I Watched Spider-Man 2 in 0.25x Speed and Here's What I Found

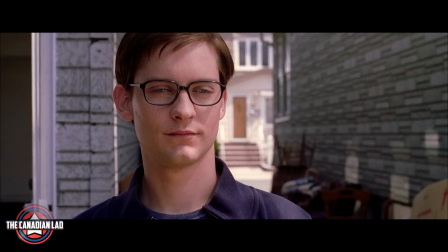(4:17)
Number 11. After Aunt May inspires Peter into becoming Spider-Man again, Peter then jumps off the roof of a building.
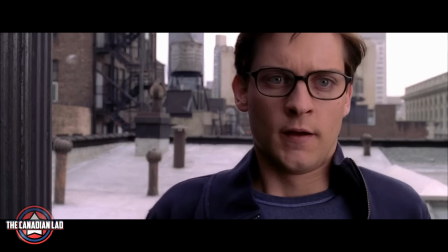(4:23)
But just before making the jump, he says he needs a strong focus on what he wants.
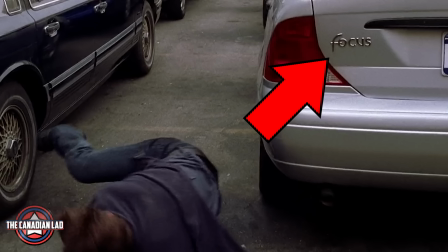(4:30)
Peter then crash lands on a fourth focus which remains undamaged, implying his focus may not be strong enough but this fourth focus is definitely strong.
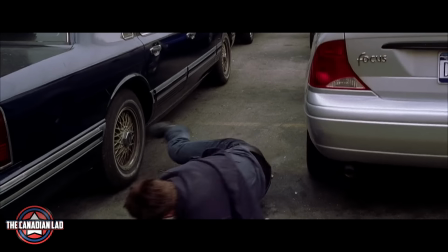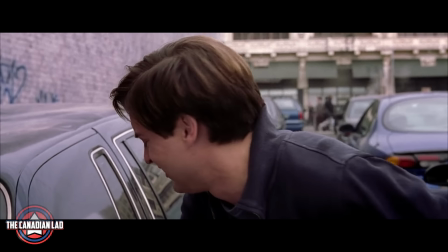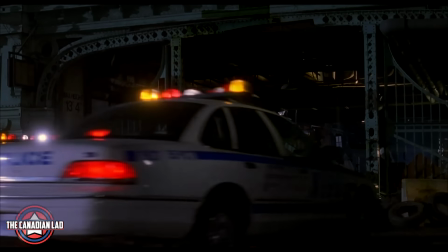(4:50)
Number 12. Back in Spider-Man 1, we saw a license plate on a police car that was a reference to Steve Ditko's birth year.
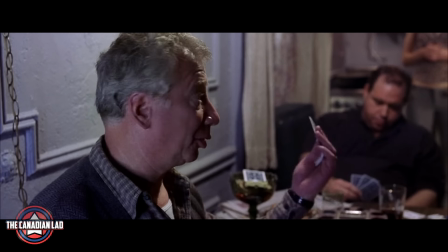(4:57)
And again in this movie, Peter's landlord is called Ditkovic, which is a reference to Steve Ditko who co-created Spider-Man with Stan Lee.
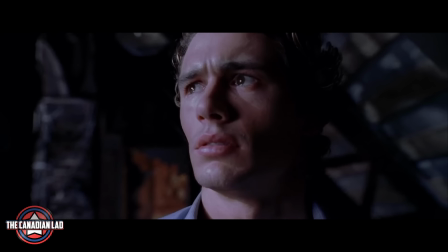(5:05)
Number 13. At the end of the movie, Harry Osborn finds out the secret vault of his father.
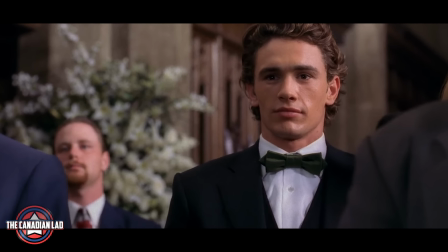(5:10)
He then attends the wedding of Mary Jane. So at this point, Harry already knew that his father was in fact the Green Goblin.
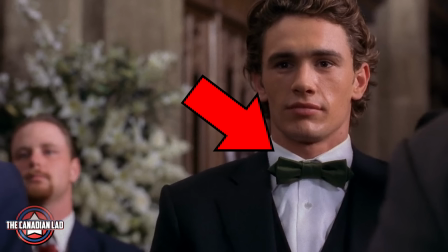(5:16)
But notice he was wearing a green bow tie in the wedding,
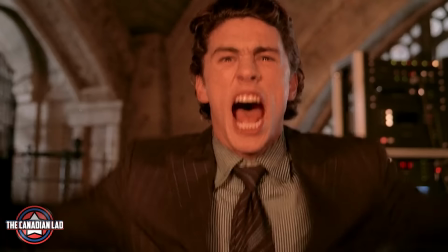(5:19)
implying that he has now taken his father's mantle as the new Green Goblin. or I'm just reading between the lines a bit too much and this doesn't mean anything.
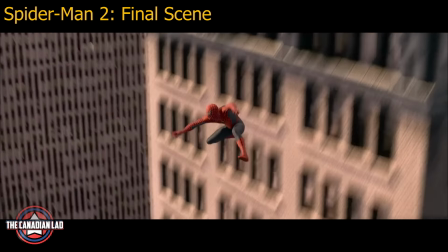(5:28)
Moving on. Number 14. The final scene of the movie where Peter swings around the city was actually reused again in the opening scene of Spider-Man 3.
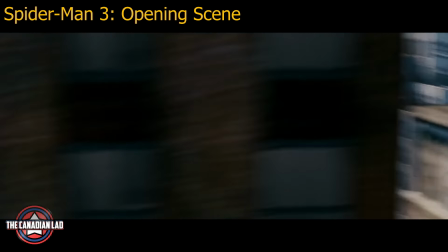(5:36)
They just color corrected the scene and changed a few angles. Number 15.
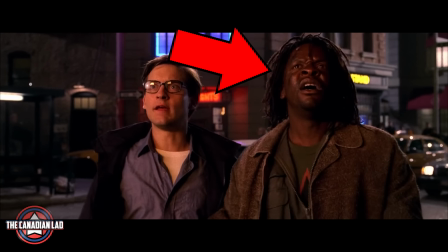(5:40)
The guy on the bridge yelling at the Green Goblin in Spider-Man 1 is the same guy in this movie that tells Peter there is someone stuck inside the burning building.
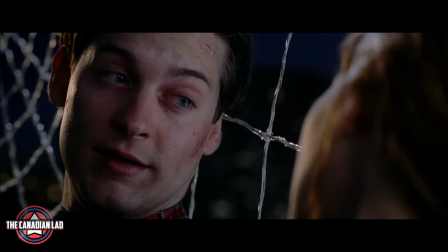(5:48)
Number 16. Now, this detail has nothing to do with me watching this film in slow motion but it's something that I observed throughout the course of this film.
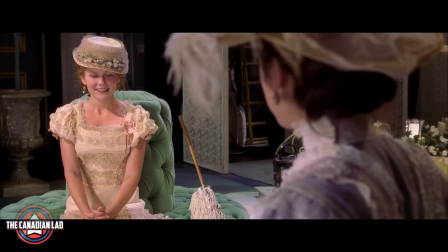(5:56)
The parts of MJ's play directly relate to the relationship between Peter and MJ as well as Peter's identity crisis. In the first play, Mary Jane is asked by her co-star if they should forgive once again, which she has been doing a lot with Peter.
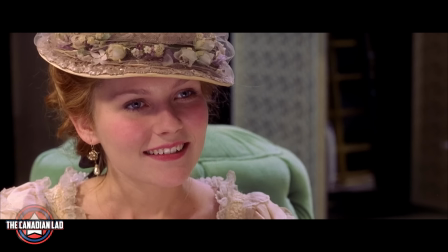(6:09)
She instinctively says yes before correcting herself, implying that this time she will not forgive Peter.
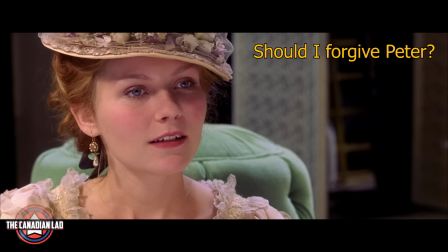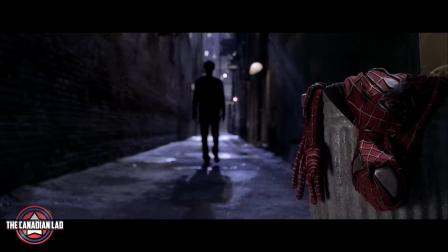(6:25)
Then in the second play when later on in the movie Peter gives up on being Spider-Man,
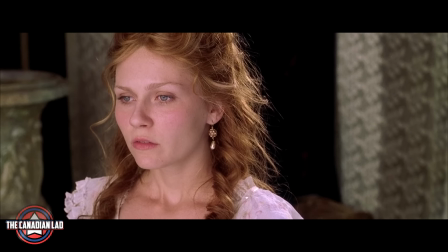(6:29)
Mary Jane calls out her co-star's character for living a double life and trying to be something he's not,
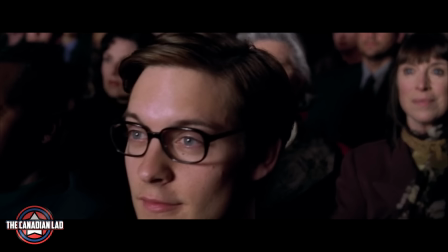(6:34)
just like Peter is doing, trying to pretend he's not Spider-Man anymore.
I hope you have not been leading a double life, pretending to be wicked and being really good all the time.
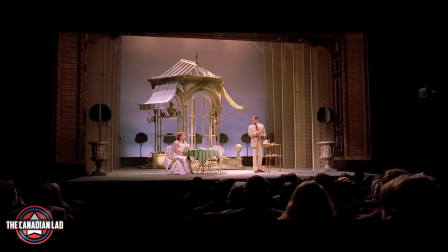(6:43) That would be hypocrisy.
So MJ's play wasn't just something random they put in the movie.
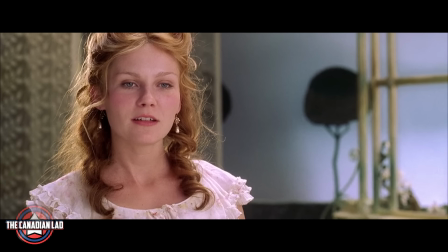(6:48)
It had meaning and was connected to the arc of Peter and MJ. And that's it.
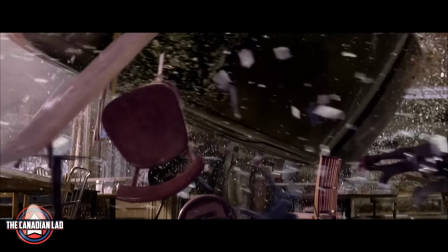(6:53)
These are my findings from Sam Raimi's Spider-Man 2 and I hope I was able to give you at least a few new details through this video.
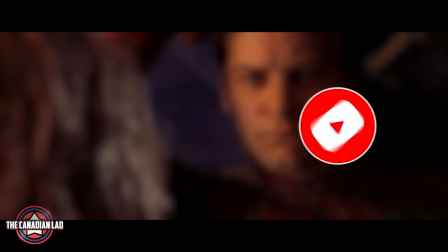(6:59)
And if I did then please grab the subscribe button and give me a thumbs up and follow me on Instagram where I post updates about my videos.
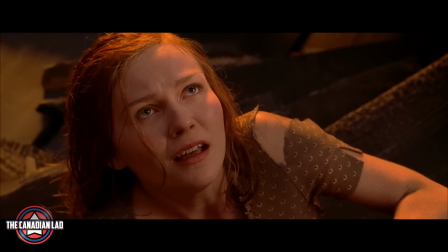(7:06)
Till then, I will see you That's in the next one, okay?